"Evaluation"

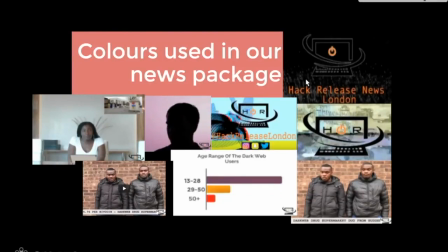For the colours used in our news package, we didn't use a specific theme throughout the whole news package, but we did try to keep the colours consistent within each scene. For this scene over here, for our opening sequence,
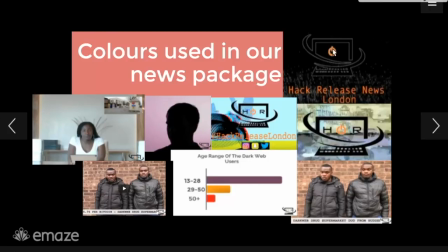we made sure that the colour of the font went with the colour of our symbol on our logo. We also used colour to make the logo stand out. The scene after with a much brighter background, making the logo completely visible, which we did the same here.
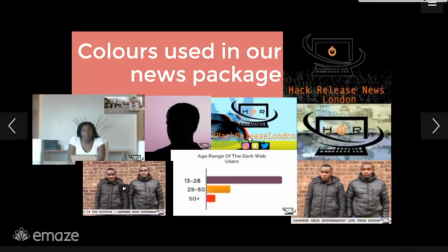We also made the font the same colour as the symbol in our logo. And yet again, with the colour scheme, we went back to the colour scheme of our website with a black and white theme for the ticker, as well as the logo. And also over here, we went with a lighter background again.
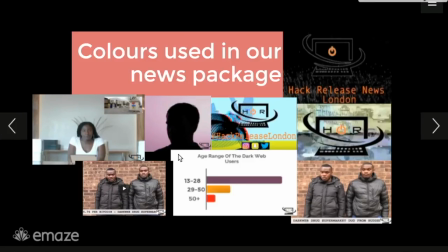And again here, to make the interviewee clear and also to make the information here clear. We also did the same over here using a lighter background and a room with lots of lighting, so the reporter was clear throughout the introduction.
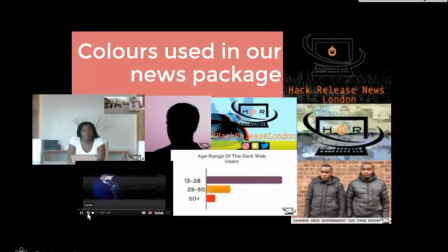It was very important to us to make our news packages clear as possible. We used quite a lot of dark themes, so as you can see in the animation. With also the overlays, we added bits of colour to keep people engaged.
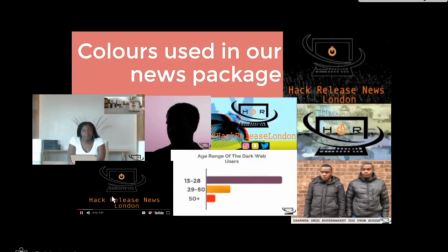Also, the colour comes in more and more throughout our news package and then goes back to black and white again.
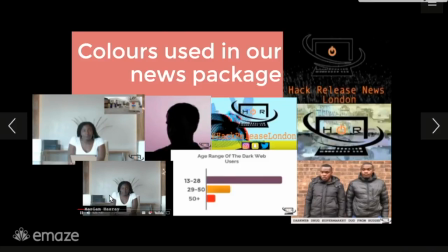We believe this catches the eye of our audience. And yet again, for every ticker we used the black and white theme. For the colouring within our news package, we didn't really use a specific theme. We just made the scenes that we thought were suitable to be darker,
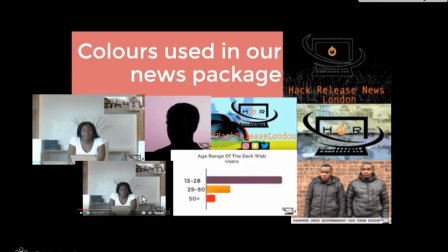such as the scenes where it included more hacking themes, as the dark web is seen as a dark place, so we wanted to portray that within our news package by showing darker hacking scenes.
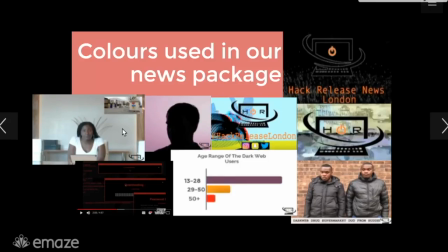We also did lighter scenes for when we were interviewing people and when we were introducing our news topic, to make them clear and to make their voices clear to the audience as well.
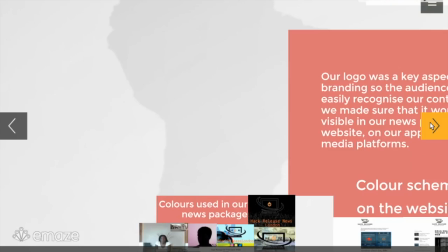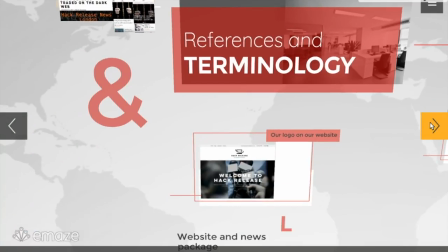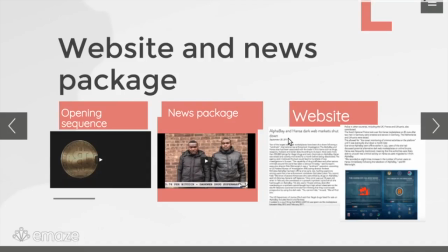Within our website, we use terminology that only dark web users would understand to attract to our target audience, such as Alpha Bay and Hansa dark web markets.
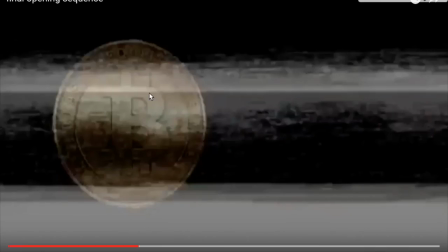Also, the Bitcoin was used to show we know about the dark web, making us seem like a more reliable source to get information from, and also it was a useful term to have.
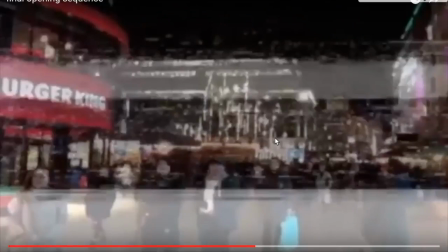We also used a location-specific shot of Leicester Square to refer back to the fact that we are a London-based news channel.
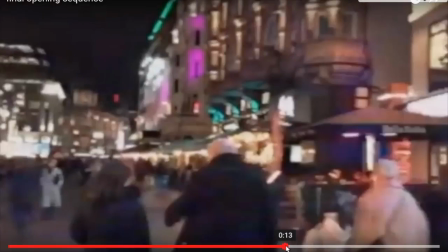That's an anonymous message for you.
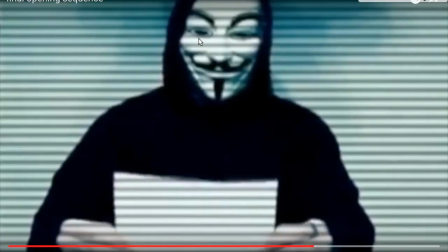We also refer to Anonymous, which is a very famous hacktivist group, very well known throughout the dark web, and a group that many people aspire to be in and to be as successful as within the hacking world.
Be careful.
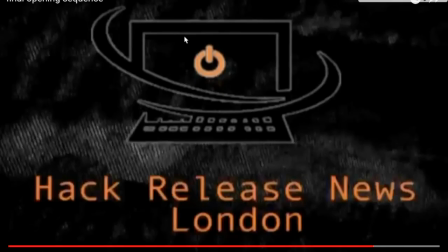The darkness of our logo here refers to someone using the dark web,
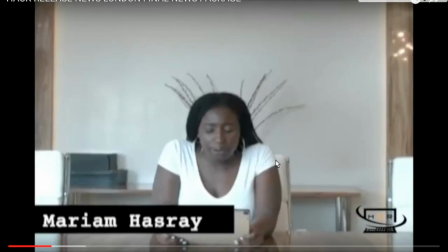which we thought would link well as we had the dark laptop. We made sure that we knew what we were talking about by using the correct terminology throughout.
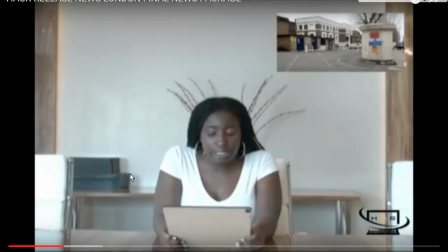5 years in prison for possession of controlled substance with intent to distribute.
We also made sure that we used the correct police term for the sentence that the boy within our news package was facing, to make sure that we are taken seriously and we know what we are talking about, rather than just saying he's going to jail.
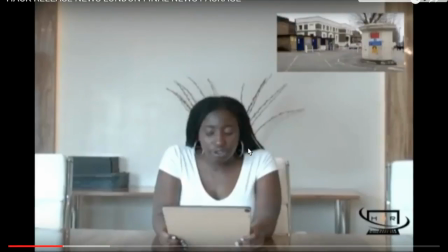We wanted to make sure that the audience knew what we were talking about by using the correct terminology as much as we could.
Of controlled substance with intent to distribute.
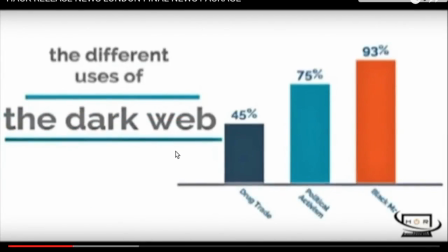We have discovered that although there are many uses of the dark web, the main consists of illegal activities, drug trade, political activism.